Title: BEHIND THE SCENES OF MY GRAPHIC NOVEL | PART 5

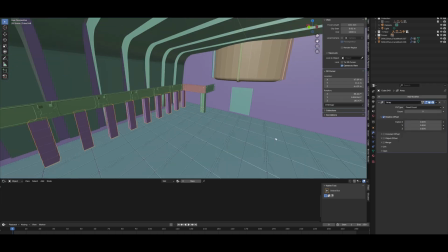I also created a restricted maintenance area beneath the balcony that carries electrical power to the facility.
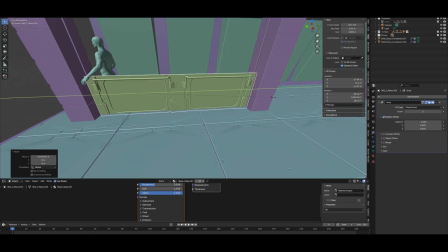Large pipes and conduits run through this section, supplying energy to different parts of the room.
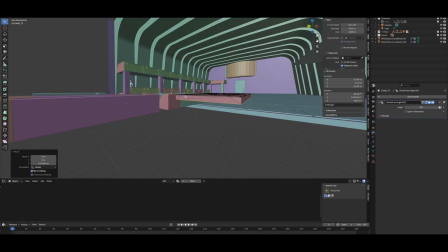In reality, I added this area not only for world-building purposes, but also because the room felt a little too empty,
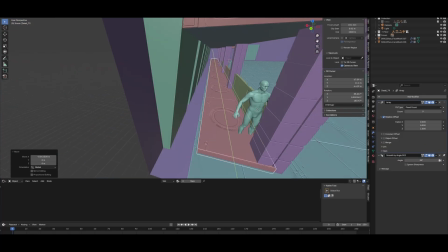and I wanted to make the environment feel more detailed and functional.
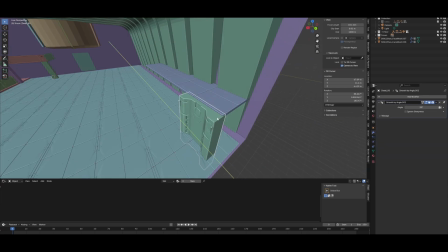On the opposite side of the room, I built a second observation balcony to mirror the first one and create a more balanced layout.
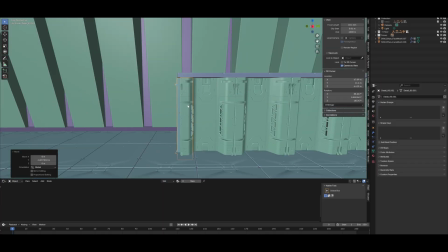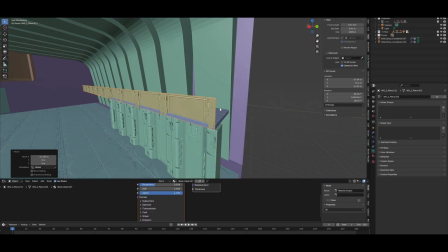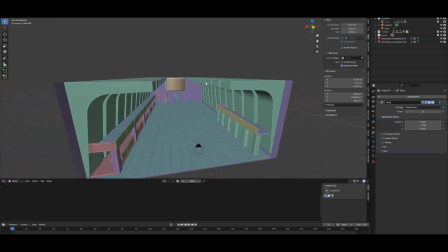Since this room would contain a large number of people,
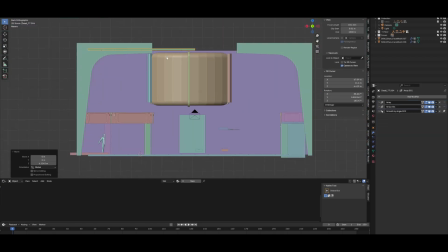I selected a specific ceiling panel design that functions as part of the facility's air conditioning and ventilation system.
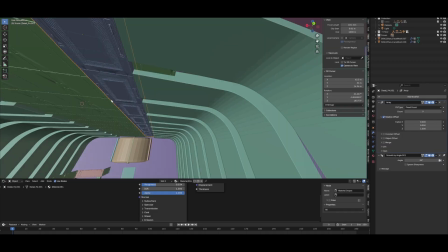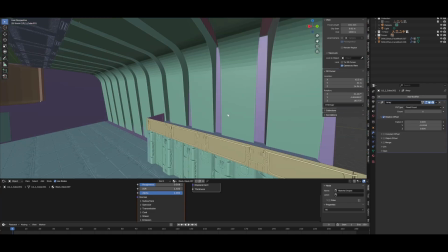Lighting was another important consideration.
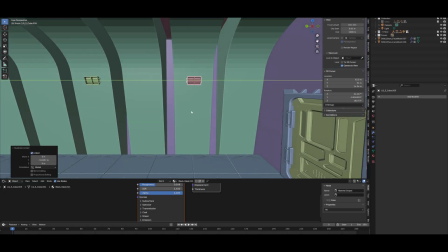Because I can't use path tracing for this project and rely mostly on lumen, lighting quality becomes especially important.
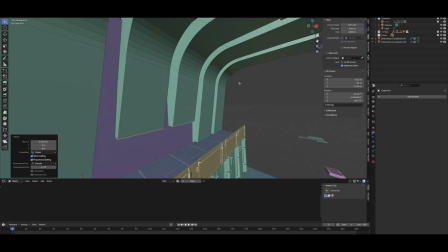Dark scenes can quickly become noisy, so I added a variety of small and large light sources throughout the environment.
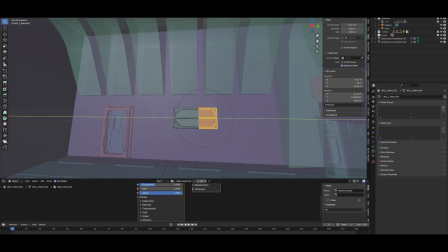By placing lights across the room, I was able to keep the space well illuminated, while also helping the scene render more cleanly and consistently.
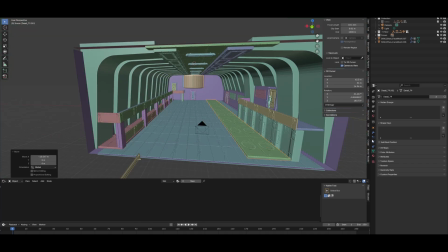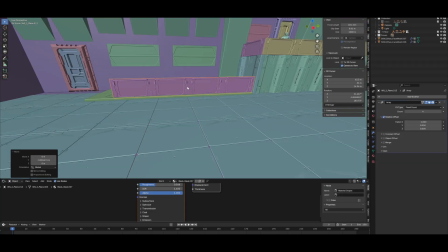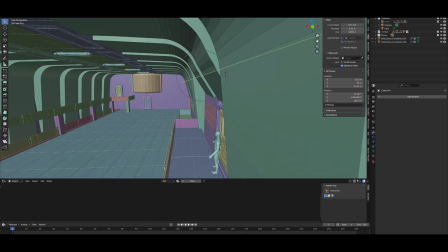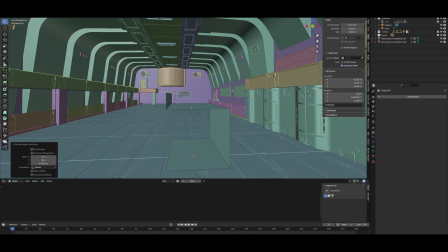Next, I started working on the central table that would occupy most of the room and serve as the area where the subjects spend their time.
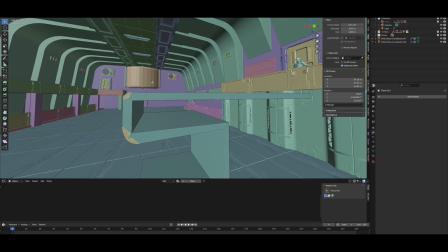The table itself, along with the built-in screens and other surrounding elements, was fairly straightforward to create.
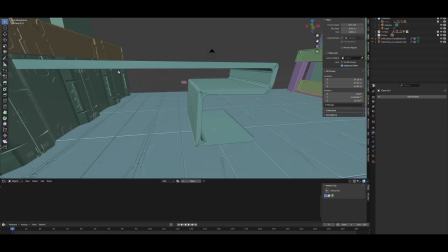However, I didn't want the seating to feel ordinary.
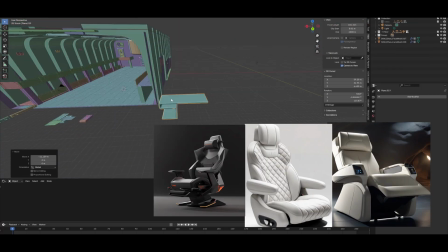Instead of using simple chairs, I wanted something that looked far more comfortable, larger, and a little more impressive.
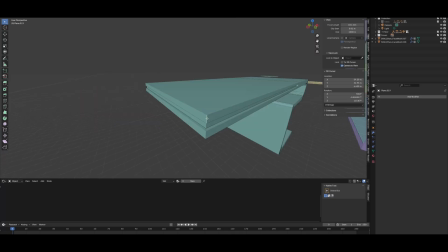At that point, I realized I would need another asset. Unfortunately, this was also the moment when I started running into budget limitations.
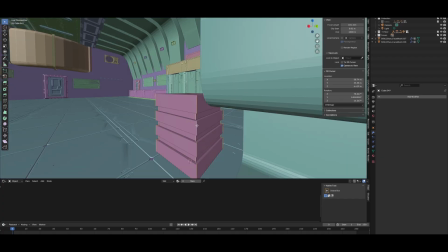Throughout the project, I had purchased a lot of assets without fully planning every future requirement, and eventually that caught up with me.
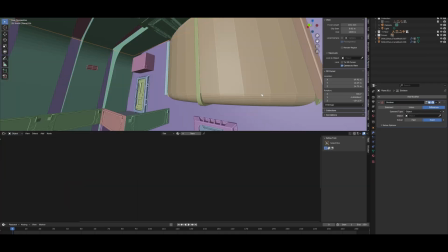So I ended up trying something I hadn't really planned to use: AI-generated 3D assets.
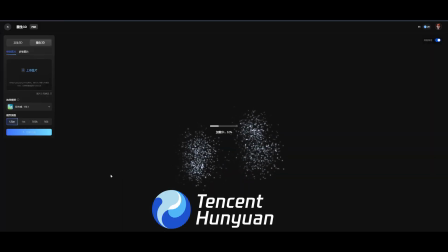Specifically, I used Tencent Hunyuan 3D to generate a chair design.
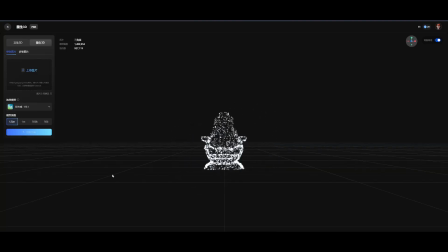Since this was only a static mesh and wouldn't play a major role in the story, I felt kinda okay experimenting with AI in this particular case.
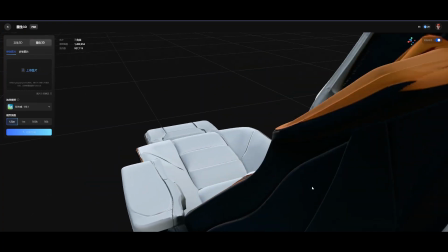I provided a few reference images and generated a model. The result was not very good.
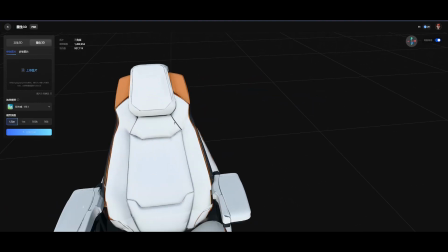The textures weren't great, the shape wasn't perfect, and there were several small errors in some of the finer details.
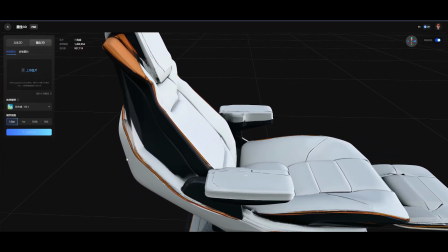Still, I knew I could fix many of those issues later through editing and careful camera placement, so it was good enough for what I needed.
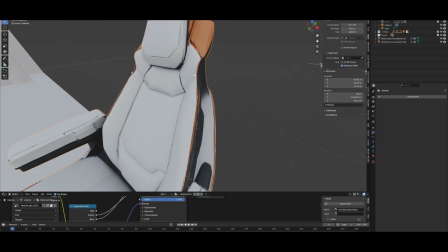After some adjustments, I added the model to the scene, and the seating area for the subjects was finally complete.
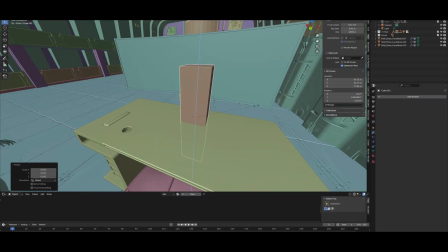I felt it would be dishonest to hide this part of the process, so I wanted to show exactly how it was made.
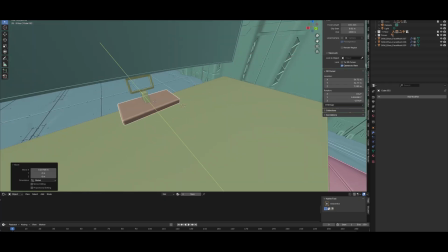To be honest, I still don't have a completely clear opinion on AI. My current view is that using AI to generate final result can be problematic,
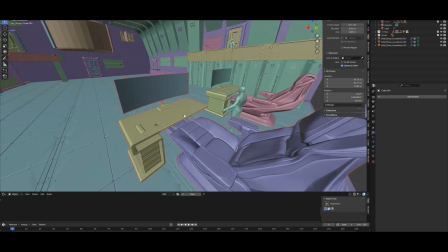but in some situations it can be a useful tool when used responsibly as part of a larger workflow.
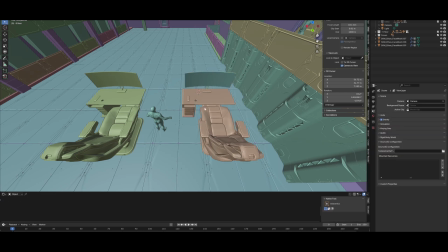Even so, my thoughts on the subject are still evolving, and I think the industry as a whole is still figuring out where the line should be drawn.
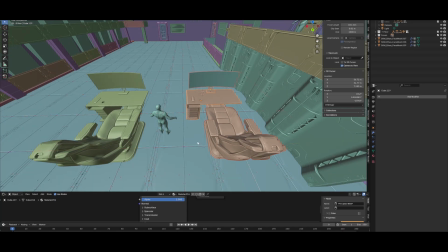I'd be genuinely interested in hearing your opinions on the topic in the comments.
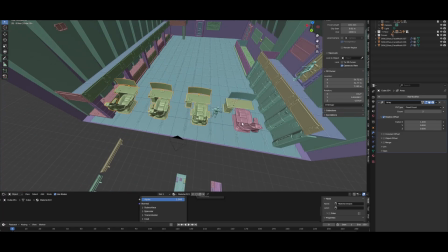But even so, I don't think this is something I'll make a habit of, and I don't plan on relying on AI throughout the project moving forward.